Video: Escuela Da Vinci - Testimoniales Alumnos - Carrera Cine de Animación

Nosotros vamos a hablar de nuestro proyecto de tesis, que es un corto en 3D. Trata de un viejo solitario que es el encargado de mantener el tiempo en su curso.
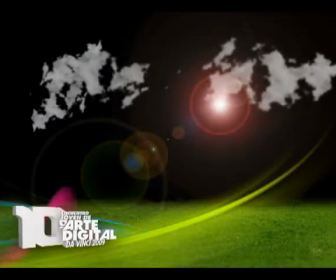0:18 El proyecto este lo empezamos en el quinto cuatrimestre.
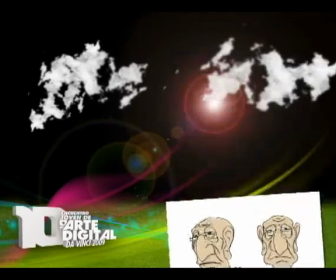0:21 Todo ese cuatrimestre fue desarrollo, diseño de personajes, diseño de fondos, de la estética.
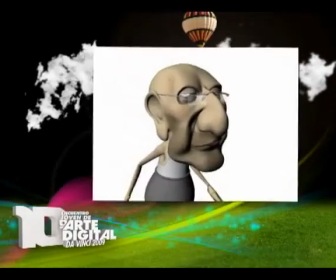0:29 usamos por ejemplo los profesores de dibujo para el diseño de personajes, el diseño de fondos las materias de 3D para el modelado, texturizado,
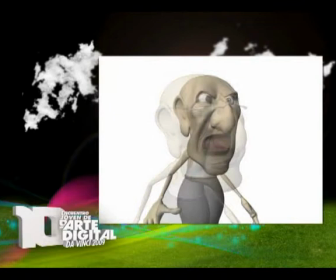0:38 el ring de los personajes y dejarlos listos para animar en el sexto
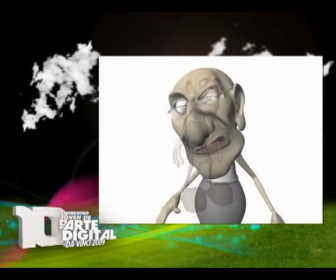0:43 cuatrimestre que es donde estamos ahora usamos a los profesores de composición para trabajar el color,
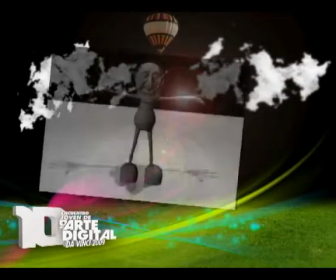0:48 con la estética a los profesores de sonido en el cuarto cuatrimestre para aprender a hacer la mejor sonarización que podamos para acompañar el corto
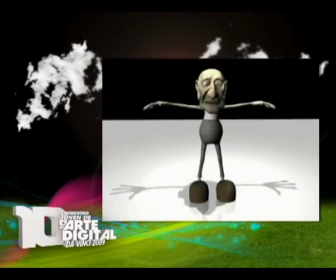0:58 la cual es muy importante más en nuestra historia.
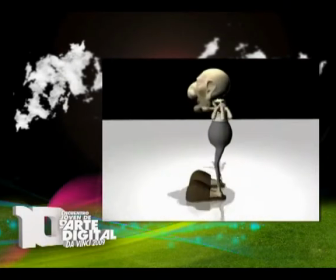1:01 Ahora estamos en el sexto cuatrimestre en el cual las materias se transformaron, por decirlo de alguna manera,
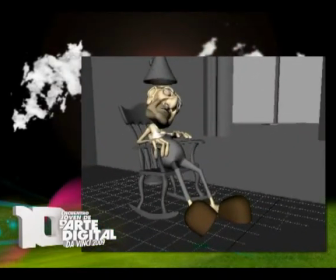1:07 en talleres en los cuales trabajamos para desarrollar el proyecto.
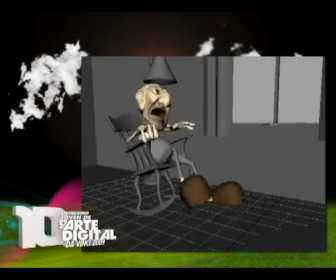1:14 Bueno, en nuestro corto estamos trabajando la animación con una estética del personaje que es bastante cansino que
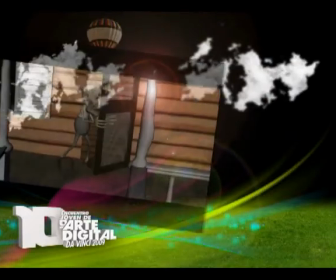1:20 variamos entre movimientos bruscos y movimientos lentos para lograr la estética que queremos en el corto.
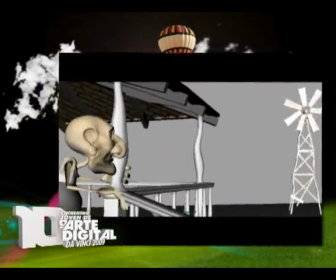1:26 Después tenemos lo que es el escenario, tenemos una estética bastante cartoon con respecto a las texturas,
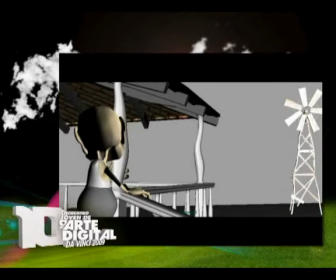1:35 a la iluminación, con una tonalidad cálida.
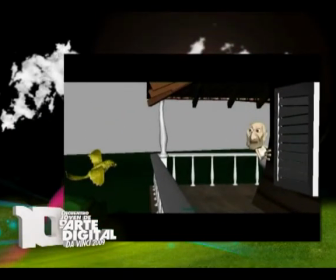1:39 Para realizar este corto utilizamos básicamente dos software, uno es el Maya, es el cual utilizamos para animar, modelar, hacer el rigging de los personajes y el otro es el Photoshop, para realizar lo que es texturas. Los tomas que están viendo son pruebas de animación, planos fijos de escenario y personaje determinado. Estoy haciendo un corto de animación en 3D, que es mi tesis.
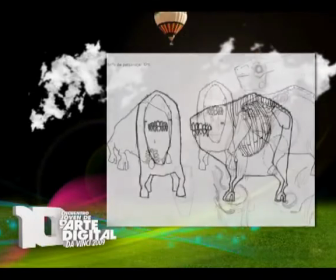2:04 Trata sobre un personaje que es un cuadrúpedo muy obsesivo que colecciona una especie de piedras volátiles.
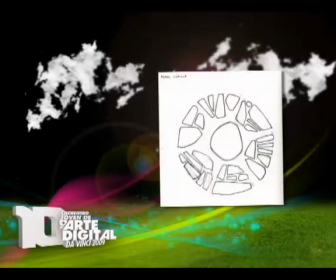2:13 Son unas piedras que tienen una gravedad diferente que cuando quedan sueltas se van con el viento,
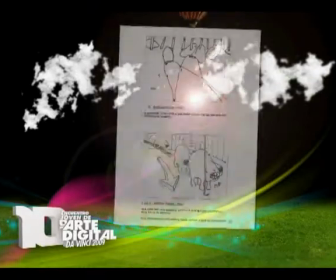2:20 se escapan ascendiendo. Este cuadrúpedo colecciona todas estas piedras ordenándolas en un galpón
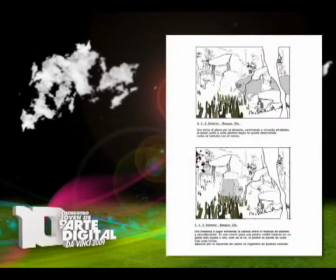2:28 y cuando las tiene todas listas en su lugar agarra y abre,
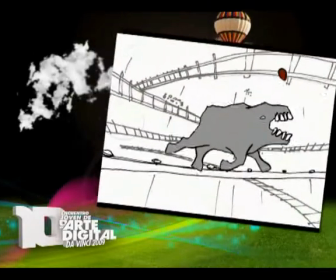2:32 tira de una soga que arriba hay una cúpula esa soga abre una ventana y permite que se escapen todas las piedras
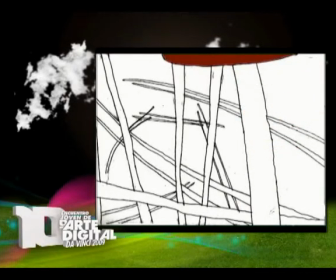2:38 para después empezar a recolectar de nuevo y ubicarlas en los lugares del galpón.
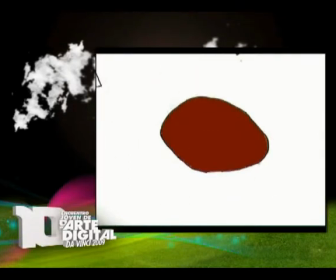2:44 La idea es hacer un juego con los contrastes, cortos,
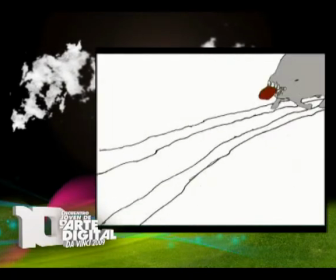2:49 contrastes en la imagen a través de la imagen de ferocidad en los
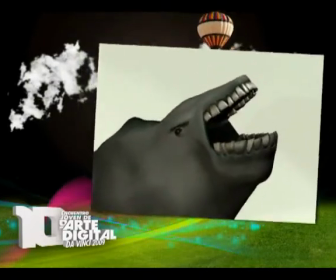2:54 dientes que en realidad tiene una personalidad más cuidada,
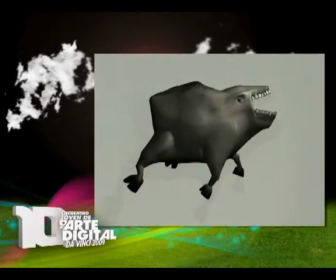2:59 más tranquilo. También es un cuerpo muy compacto, de patas finitas, que podría parecer muy pesado, pero corre por el galpón,
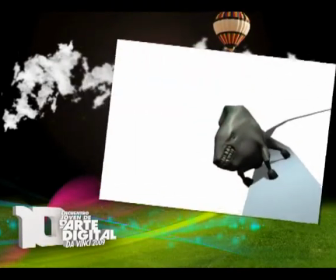3:07 por unas estructuras que hay a través del galpón con mucha agilidad y en realidad es mucho más liviano de lo que parece.
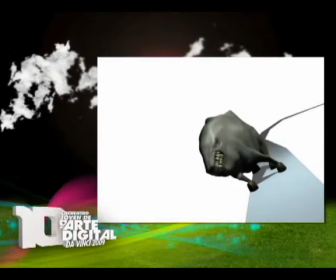3:15 Las piedras también parecen piedras pesadas que son en realidad súper livianas.
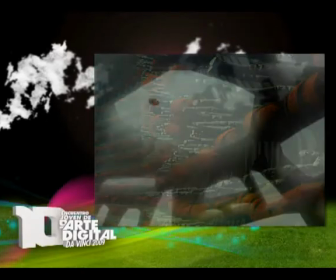3:22 En el corto se desarrollan dos ambientes, uno es este galpón enorme y otro es un bosque en una materia de guión, lo empecé a guionar,
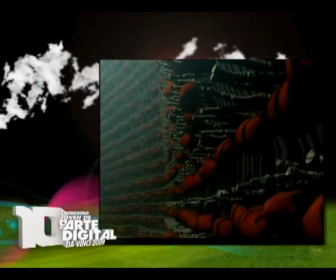3:31 a armar los distintos diseños del personaje, los escenarios,
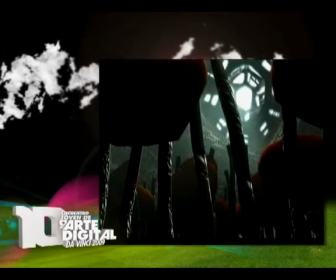3:38 a hacer pruebas de colores, después hice el storyboard, después a partir del storyboard hice el animatic. Después empecé a modelar el personaje,
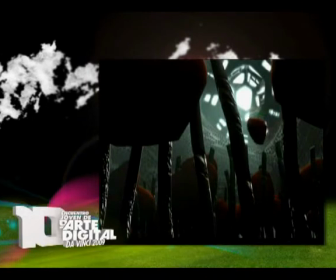3:47 que como los dientes me parecían muy importantes, aparecen aparte en primeros planos,
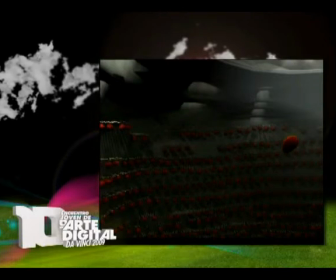3:55 los hice irregulares y para eso modelé diente por diente.
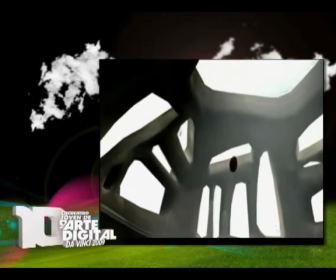4:00 A todos le hice una textura UV que lo apreté
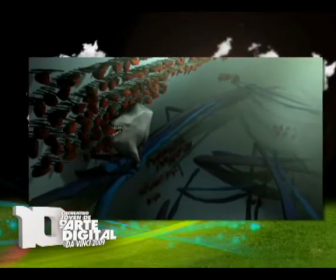4:06 en el Photoshop y ahora estoy haciendo pruebas de animación ya con las estructuras y el personaje.